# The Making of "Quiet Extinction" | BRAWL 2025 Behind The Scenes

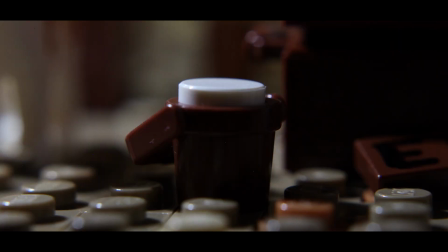249s
So he's living off goat milk and canned food.
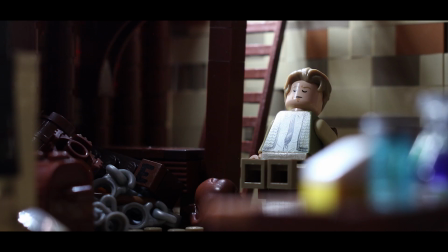252s
So I started to incorporate that into the world building, and that helped with the set design, and that helped flesh out the opening part of the movie.
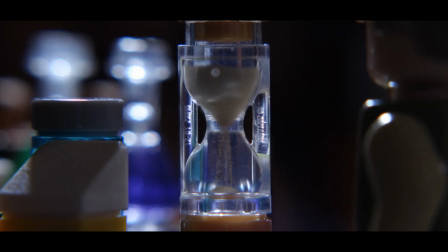260s
And I feel like it just works out so much better having done it that way, rather than all of it taking place in the lab, right?
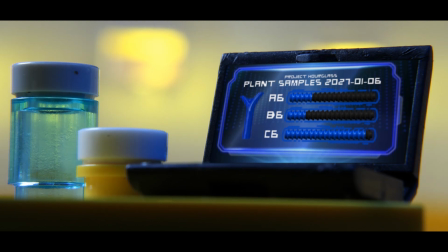267s
And the lab wasn't originally supposed to be a lab. It was supposed to be more old school,
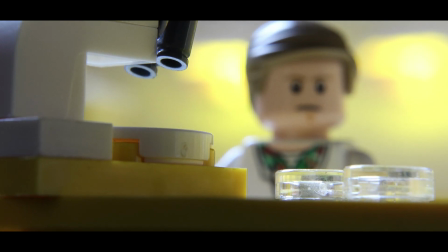272s
more like a university type thing with hallways and rooms with science equipment.
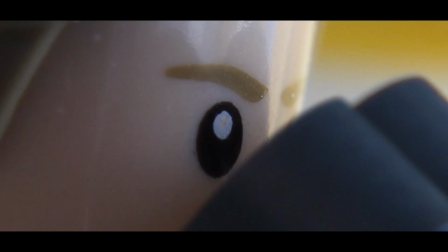278s
But I'm glad that it was more sci-fi, because I love that element and I wanted to incorporate a lot of sci-fi into this.
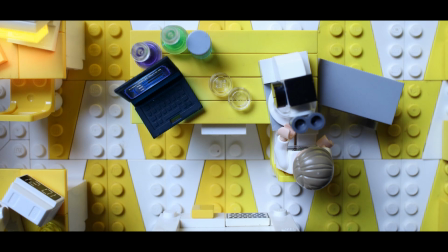284s
And I'm glad that I could do that with the lab scenes. And then the mod element as well.
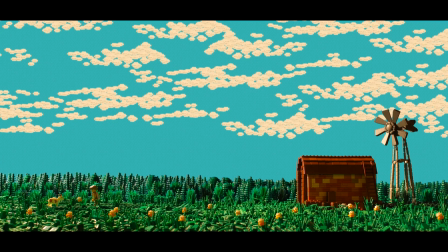288s
I'll talk a lot about the mod element throughout. So white and yellow for this one. One thing that really annoyed me was I have a lot of, I don't know what the color code is.
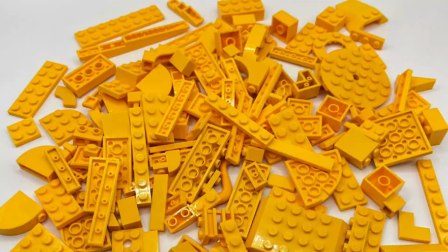298s
I'll put it up on the screen now. It looks yellow, but it's not. It's technically orange. So I couldn't use it in a lot of the mod elements, and I have a lot of those bricks, so it was pretty unfortunate.
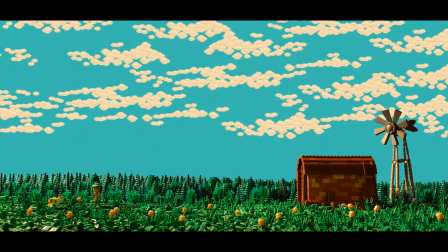307s
I'm using it here, right? But there are a couple dotted around of just regular Lego yellow with white.
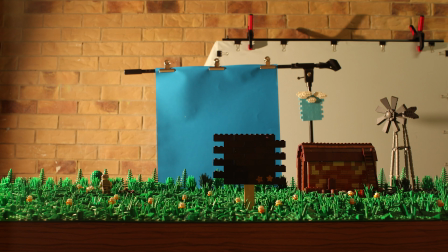315s
And then the trees and the visual effects, right? So this is an image that I took in camera to get the blurriness, the scale right, and also the colors and the look of it right in camera,
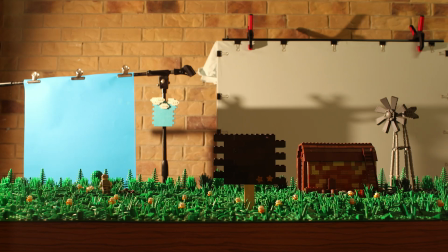327s
so that I know it's very hard to do visual effects or to digitally add something in and have it feel realistic without a reference.
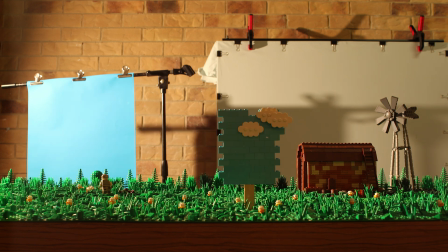334s
So that's the reference image I took for the clouds, and then I duplicated the cloud elements to make this sky.
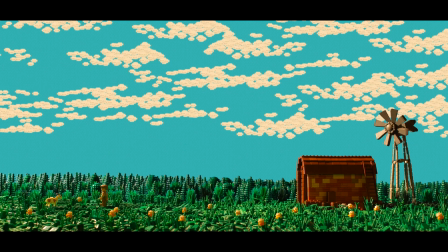341s
And it's very, very subtle, but the background isn't just a uniform color, it's actually bricks. And that I spent a lot of time on, because you can't just copy paste it,
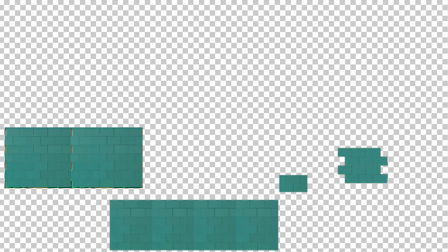352s
because when you do it on such a large scale, you really see the imperfections, right? And you can see that it's copied. I spent a really long time on this shot.
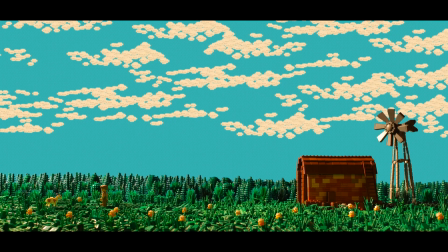362s
And then the clouds, they move very, very faintly. You almost can't even tell the clouds are even moving, but they are.
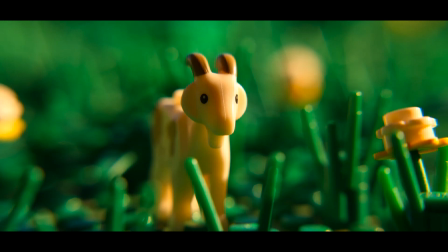369s
So yeah, all right, let's move along here. So also background replacement, so that way we could get the same sky in the shot.
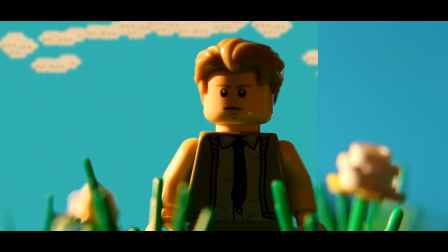378s
And then we've also got wind blowing the leaves and stuff. Really shallow depth of field, and it does look cinematic.
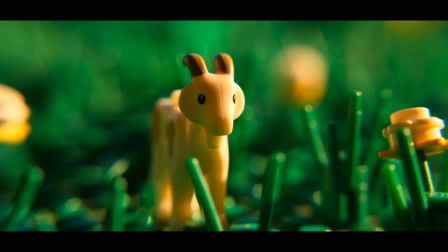387s
I didn't want a lot of these shots to be so shallow in terms of depth of field, because first off, it makes it really difficult for the mod element if it is in the background to be seen,
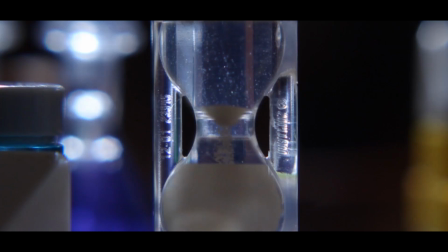397s
and it also makes it really difficult to focus in general, especially if something's moving a lot.
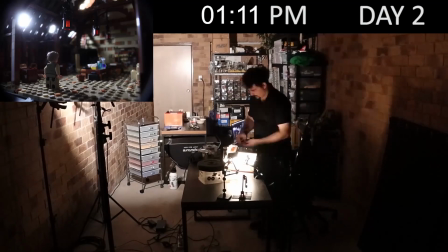400s
But the diopter that I was using with lenses, this is like the second brick film I've made with these new lenses,
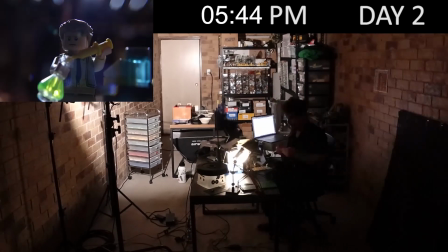406s
so a lot of the week was me learning about the best way to use them.
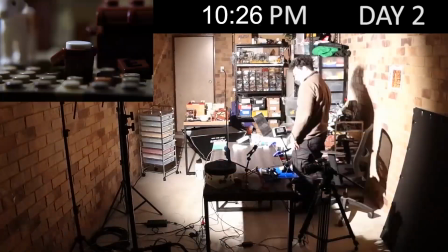411s
And I've really stitched myself up with these lenses in particular, because they're full frame lenses and I'm using a crop sensor camera.
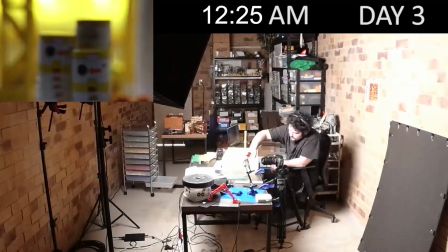417s
So there's a lot of extra stuff that I've got to think about to get the look that I want, right?
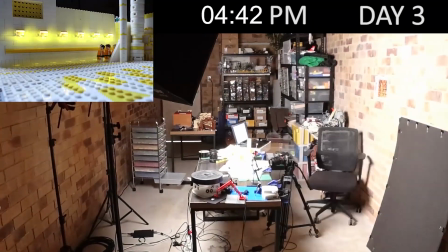422s
Because a 35mm lens isn't going to get me a 35mm shot. It was a lot of trial and error.
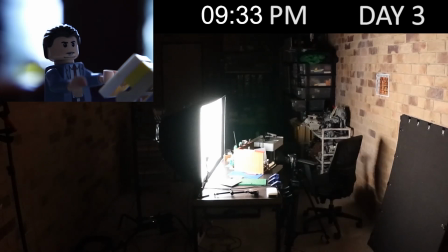427s
So the diopter that I used to get the camera closer and have the subject in focus
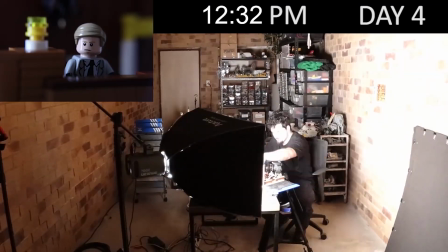434s
really makes it even more shallow for the depth of field. My garage doesn't normally look like this.
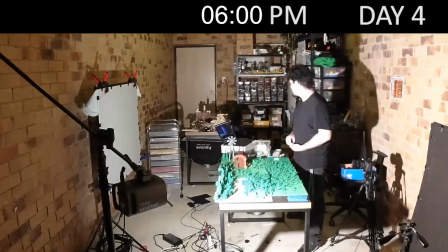441s
I normally have my car parked in here, but I paid for a city street parking permit just for BRAWL,
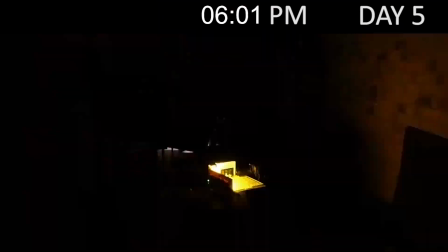448s
so that I could park my car on the street without getting fined instead of the garage, so that I could have double the amount of space.
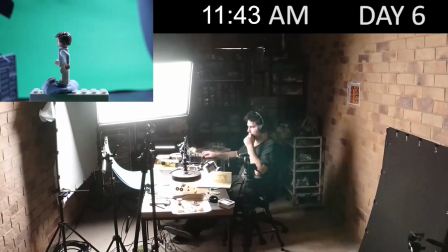454s
So I was able to have an extra table that I could use just for animating, and the extra space was so good for being able to animate.
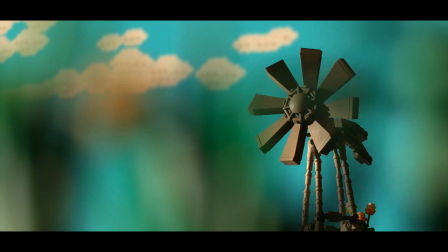463s
And then the windmill shot, I really love this shot. I originally wanted this shot to be at the end when it's the montage of a whole bunch of different images and stuff. I wanted this to be there because I put it in a rough assembly cut, and it works so well with the music that I wanted to put it there.
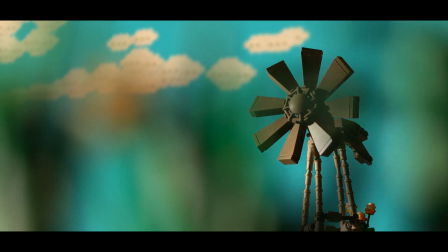481s
But the more I thought about it, the more out of place it seemed, even though it was a cool shot and it felt right.
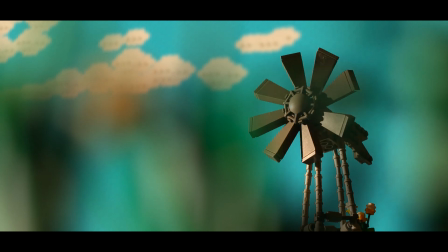488s
Just had nothing to do with everything else. I couldn't find a way in my mind to make it sort of feel like it fits.